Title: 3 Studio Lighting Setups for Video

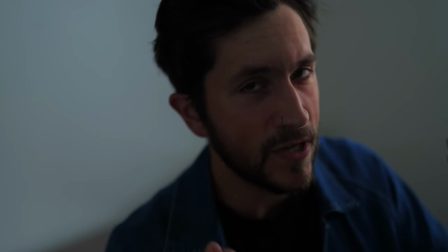(8:09)
We're filming from the shadow side right now that means that we only really need to use one light we could have a light in the back to motivate
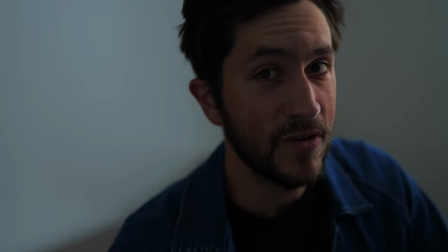(8:15)
something if we wanted to but for this setup and where we're at and how tight everything is we're not going to use that we got
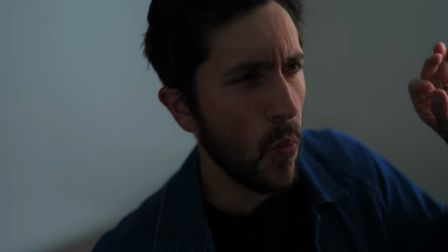(8:22)
the molus x60 doing its thing over here it's set to like one percent power i have the little soft box with the grid
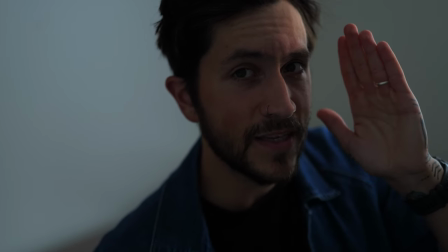(8:30)
on it and that's it i've feathered it so it's not completely on my face it's basically just kind of like hitting here over so i can still create that more
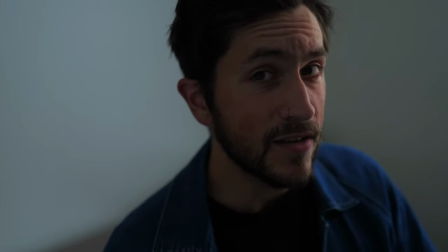(8:38)
dramatic shadow side and that's it really really simple I think it's a cool look
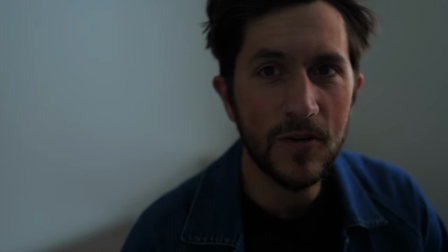(8:43)
it's not something I would necessarily use for my YouTube videos but if you're trying to create a lot of suspense something that's
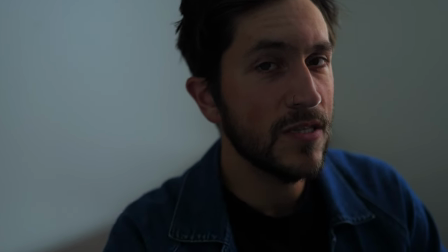(8:49)
very heavy and intense this would be a good second angle and your main angle is where
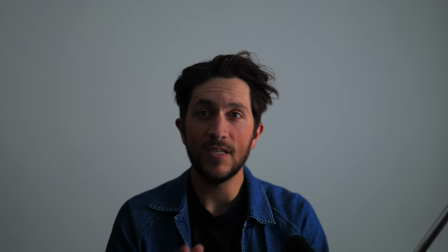(8:54)
you would focus so this would be your a cam so the way we have this setup is very simple I've just got the molus x60 on the side here it's
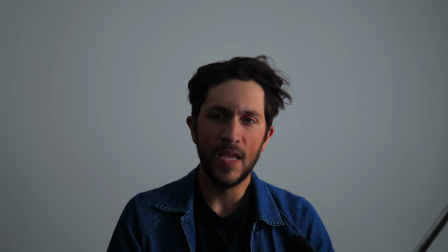(9:00)
feathered just a little bit to the side but it's still creating that kind of split lighting which is a very classic technique and
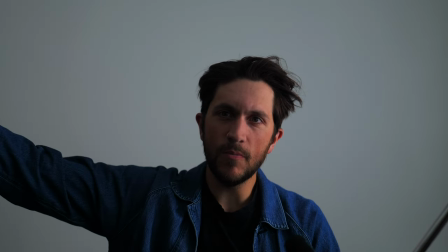(9:07)
And then on the right side here, I've actually just pulled in a little bit of a black Bristol board.
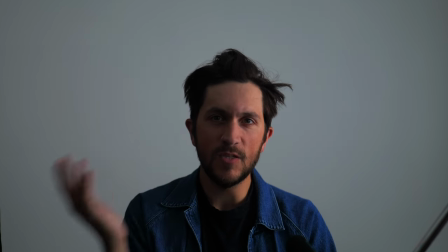(9:13)
And what that is doing is just helping to suck up a little bit of light on this side so we get that more dramatic shadow just like we did in the first shot.
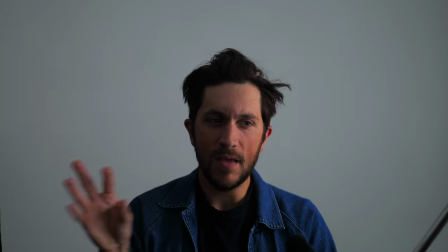(9:19)
So again, we're just trying to motivate that B cam shot with this A cam shot.
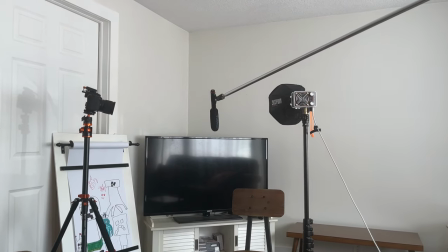(9:25)
All right, so switching to the beautiful iPhone footage here. So you can see this is literally the setup.
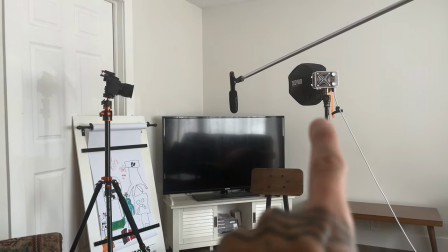(9:30)
We've got a mic, we've got our tiny little X60, and we've got the camera over here. and that is it.
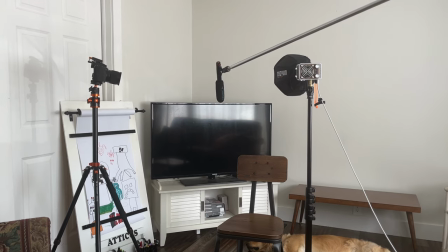(9:38)
That is our B camera, second angle, close up look.
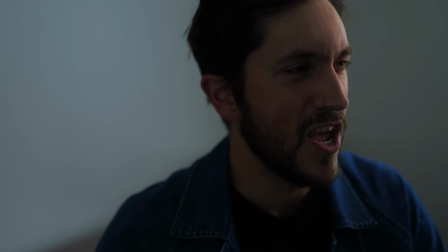(9:43)
Very simple. If you're looking to do like a super moody, kind of like filmic cinematic look, this could be how you could do it. All right, so there you have it. Three different fun setups. We got the light and airy. We've got the YouTube Tech Bro and we've got the Netflix style YouTube studio. All in one room, all using just two lights and some different modifiers and that kind of thing.
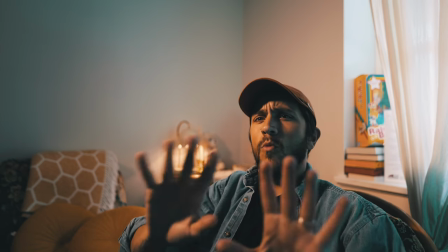(10:04)
So this is way off the beaten path.
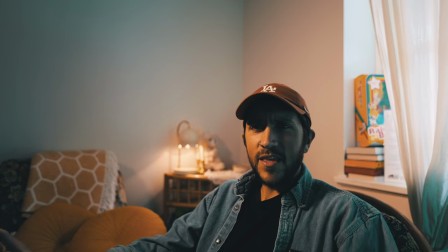(10:06)
Let's consider this like a fun little extra because there's nothing about this lighting setup that makes any sense This light here,
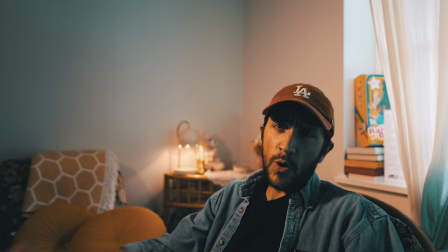(10:14)
which is the CX100 and that is set to its basically warmest setting So it's actually warmer here than the lighting behind me.
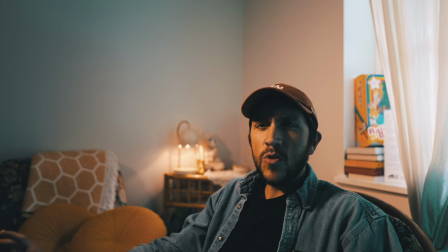(10:21)
There's something off there right away when you look at this scene your eyes Know that you're looking at something that couldn't really exist without weird modifications to light not just that But we have this crazy blue color cast here. That's coming from the the X60 that's beside me it's set to 194 degrees in its HSL setting and it's bouncing against a piece
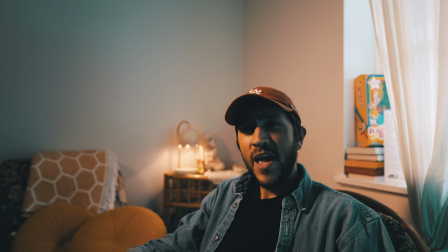(10:41)
of wood that is actually quite warm so that's creating a slightly more greenish hue and that is bouncing back onto me when it hits this white wall mixed with our
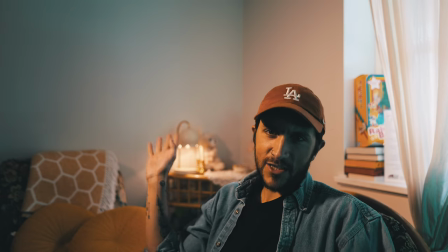(10:48)
daylight color temperature setting that we're using for white balance we're getting this strange cast we're getting a little bit of that on my side here too but
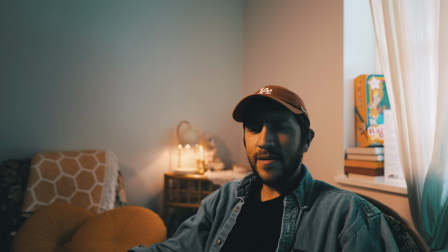(10:56)
then we also have daylight behind me and that's kind of spilling in on the back and that that none of it makes sense but what's cool is that you can use these lights in so many creative ways that you can start to create looks and feels that, sure,
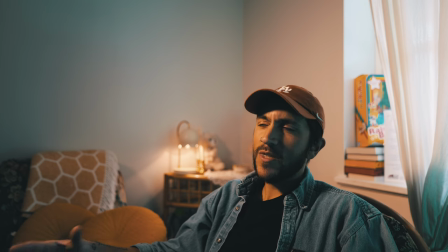(11:10)
they're not going to pass as like real life, but they might be something really interesting for your viewers to look at and try and understand. You could build a whole look for your channel off of something very strange and different like this, and I think it could be a kind of cool way to stand out. Let me know in the comments what you think. I really appreciate you all watching, and I will talk to you soon. Peace.